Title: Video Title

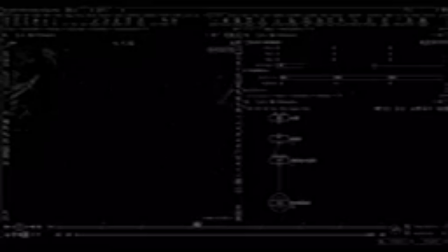8:14 So the impression you get from something that moves really quickly, and it feels to us like it's slowing down, but that's only because it's getting so far away and so big that it feels like it's covering less space.
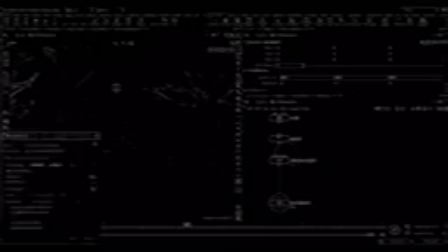8:32 So let me flip book this. So we only have one pulse for now.
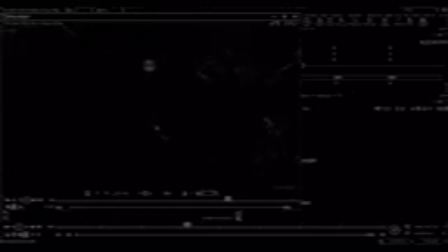8:52 So in this sense, it still feels like it's bursting quite quickly at the start because we're quite close to it. And by the time it's moved past the camera and we're looking at the other edge, it actually looks slightly slower.
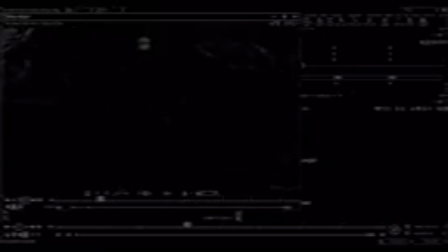9:09 So there's a readability aspect here which we want. So being slower than you think it should be at the start gives us time to look at it, which is probably going to be one of the most interesting parts of the framing.
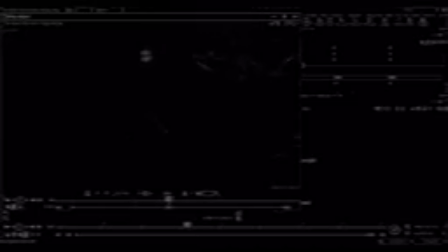9:25 And after it travels past the camera, we get loads of time to still look at it, and there's nothing slowing down or speeding up. It's just perfectly linear. So I just wanted to cover that quickly from an artistic perspective.
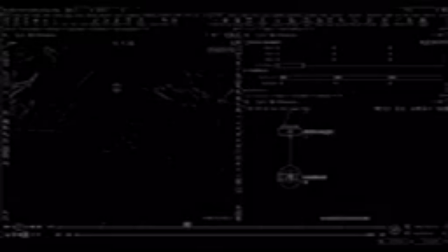9:40 There's nothing fancy in an expanding pulse. It should just be linear. And obviously you're going to get someone who's specifically asking you to do it one way or another, and that's fine. But for me,
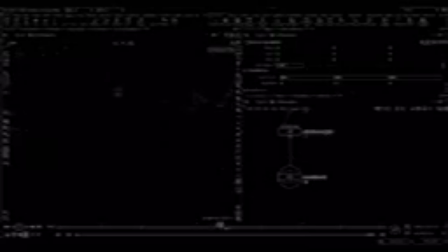9:56 doing it the simplest way possible actually has most of the times turned out the best and the one that people like the most. So in this case, I'm going to stick with this linear. And in which case, the biggest decision comes from how big do we want
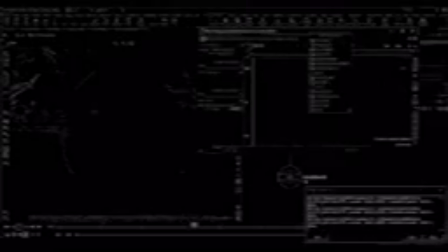10:13 the pulse to be on the first frame we see it. So now we have that linear curve already, we can say we want the first frame to be that small.
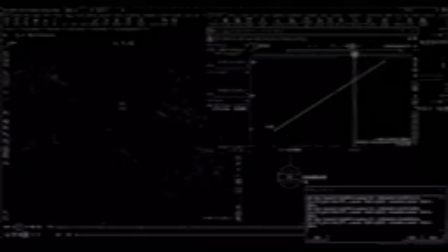10:32 And then we want the last frame to have just gone past that building, for example. And I can just move these curves around because I am going to also keyframe the alpha
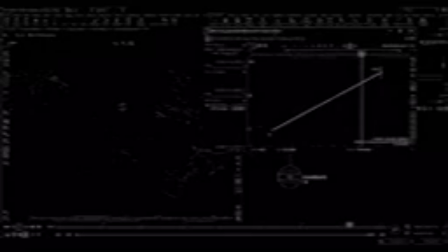10:48 to match the line of this curve here. So we want it to start with quite a solid alpha and then end at a place where it's completely transparent. So I could come back here, and if I think the speed looks better down here, then I can do that.
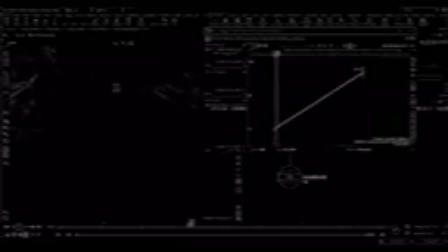11:12 So if I feel like it's starting a little bit too early, so nothing to manage there, just the first point and the last point, and that's us. So that's the simplest part.
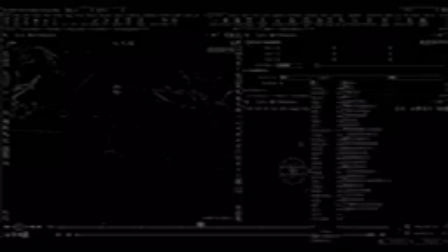11:32 The other thing is I'm going to remove that because here I'll base, and just use an attribute transfer, a attribute create.
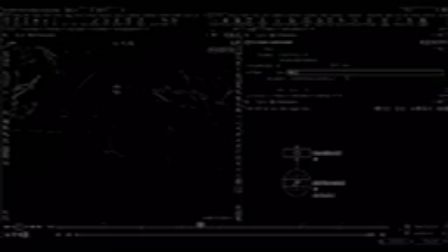11:46 So if I put down my alpha here, I'm just doing this because I'm too lazy to add a parameter. So we have, say, an alpha of 1 on the first frame,
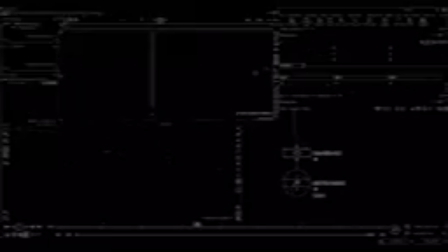12:07 which is actually too far negative now. Something like that. We set that to 1.